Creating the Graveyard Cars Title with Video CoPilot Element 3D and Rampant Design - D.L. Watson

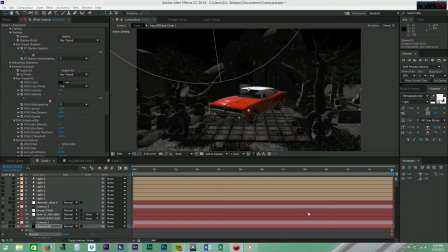[0:00]
Hey everyone, I'm D.L. Watson, filmmaker, VFX artist, etc. Sean from Rampant Design Tools graciously invited me out to NAB this year to do a presentation on an effect I did for the Graveyard Cars teaser trailer. So let's go ahead and bring that up and I'll show it to you here.
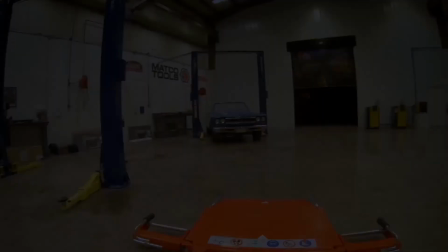[0:22]
I also edited this trailer together and used Rampant Design Tools glitch effects from the Distortion pack to add all these nice, beautiful glitches.
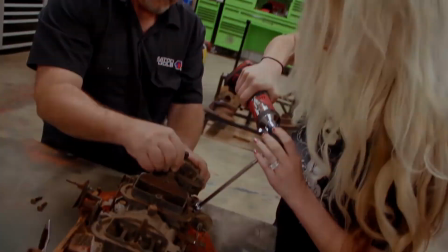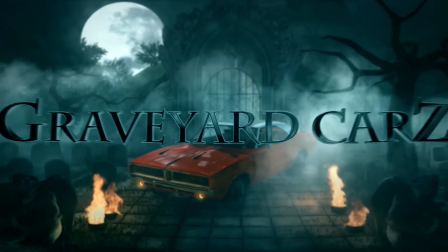[0:42]
And the effect that I'm going to break down is going to be right here. Shows the 69 Dodge Charger there with the Graveyard Cars logo.
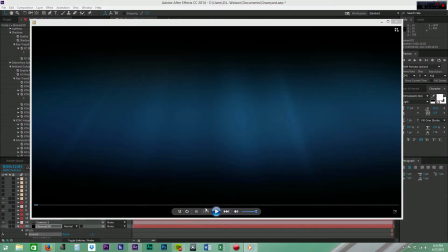[0:52]
So yeah, pretty cool little teaser that I put together. So let's go ahead and show you how I did this through a breakdown.
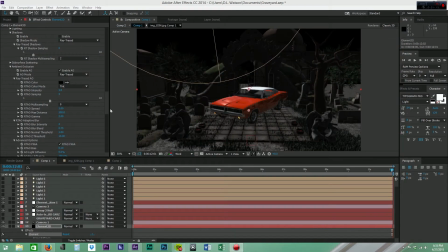[1:00]
So I'm here in my After Effects project and I'm using Adobe After Effects CC 2014. And this entire effect was done using Element 3D version 2. Now, I am cheating a little bit when I say that because I did render out several passes.
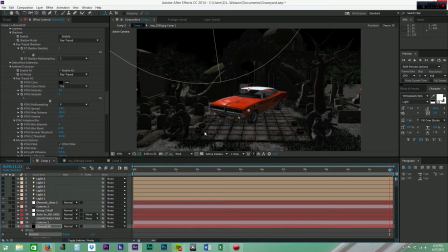[1:19]
So I rendered out a ambient occlusion pass, a shadow pass, Z-depth path, and all that stuff, and then recomposited those passes in another project file, which we'll get to in just a second. But I just wanted to quickly run through this setup here and kind of talk about how I set the scene up.
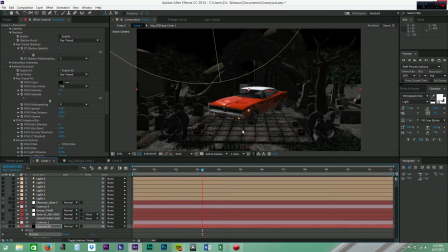[1:35]
So all these assets are from Turbo Squid. In fact, I have them up here, right here.
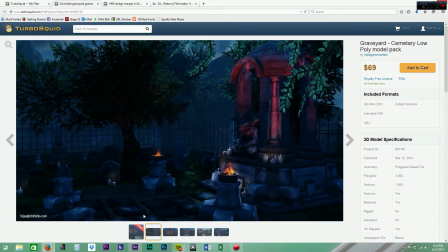[1:39]
So I purchased the graveyard assets here. It's a nice collection of tombstones and trees and all this stuff.
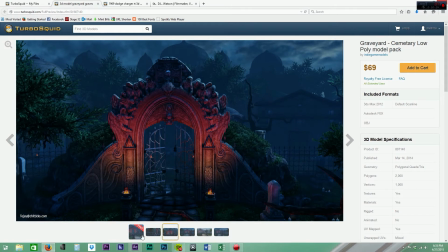[1:47]
And this comes in not built like you see it in this image here. You have to kind of build it yourself. And so I opened them up in 3ds Max and kind of built this kind of
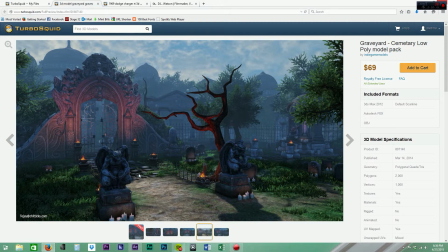[2:00]
like this and just kind of edited it so that way a car could fit in this driveway kind of thing, and made it customized to my needs. But for the most part, it's pretty much derivative of that image.
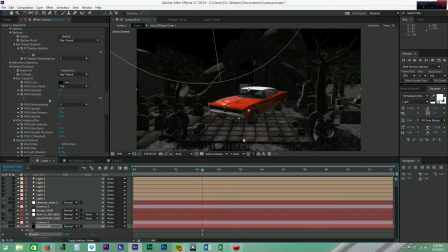[2:13]
And so you can see here we have the 69 Charger here, and I've extended out the platform to make it where it makes sense a car can fit there. And then I put these bowls here because I know that later I'm going to add some rampant fire.
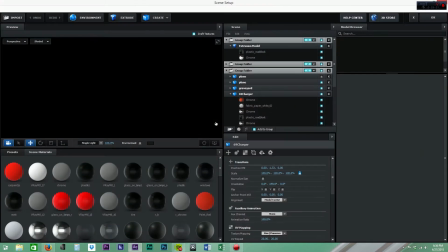[2:26]
So one of the first things I did was import those assets after I exported them from 3ds Max,
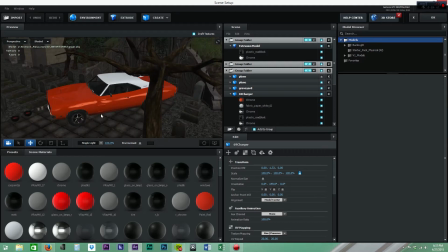[2:31]
and I brought them in here to Element, and I just retextured them, the graveyard assets, using the textures from the actual supplied pack.
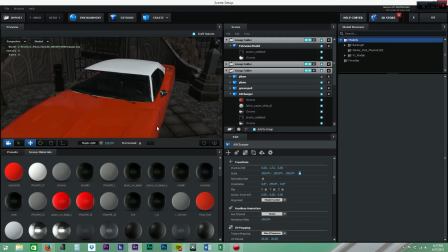[2:38]
Since the car was designed for V-Ray, I had to basically retexture this, which wasn't hard.
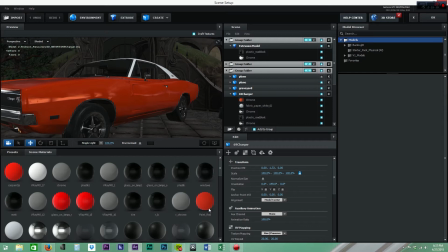[2:43]
I just had to basically take the paint red that came stock with Element 3D and kind of make it more of a burnt orange, and I changed the reflection on it to be spherical,
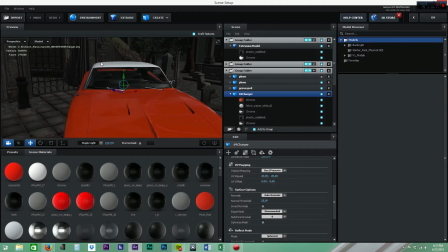[2:55]
so that way it will actually reflect the entire environment here and the tombstones and all that good stuff, just to add a little bit of realism to it.
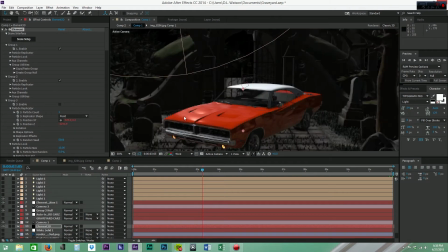[3:04]
So yeah, let's go ahead and jump back into After Effects here. And one of the first things that I did was create a camera and basically did this
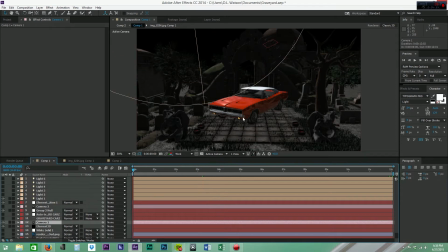[3:13]
animation where the camera starts off really close to the car, right here where it says Charger RT, and then it just kind of slowly dollies out to reveal the whole scene. So I could have just left it like this and said, yep, done boss, ready to go. Or I could make it look pretty awesome.
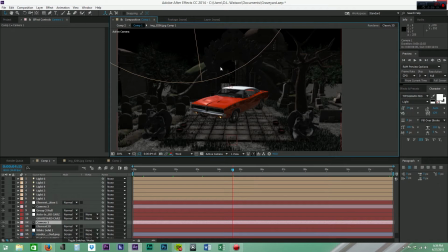[3:30]
So what I did from here is added some more lights.
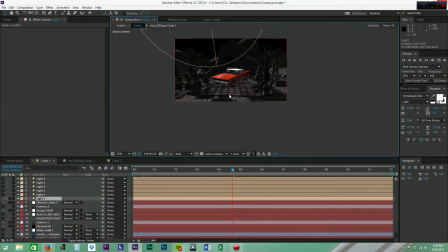[3:33]
As you can see, I have one light up here at the top that kind of adds a little bit of nighttime, nice key light to light the whole area.
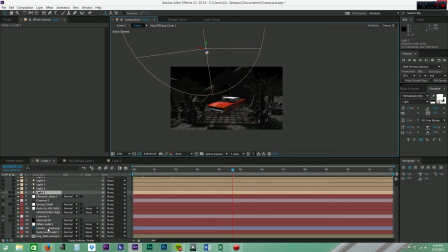[3:41]
And to justify that light, I found this asset of the moon and
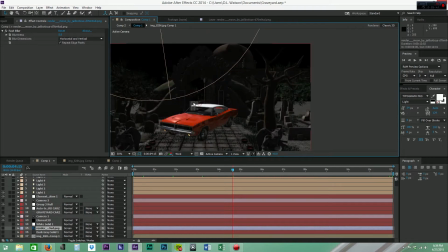[3:47]
basically imported it in as a 3D object in After Effects and placed it back in Z-Space.
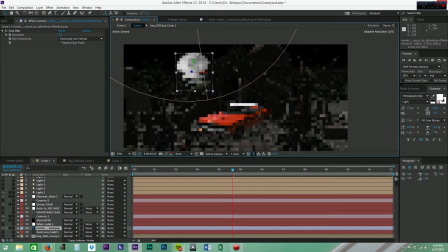[3:52]
So as you can see here, I have it here, and if I move it forward and backward in Z-Space, you can see it changes its position. So I added that there to kind of justify all the light that you see.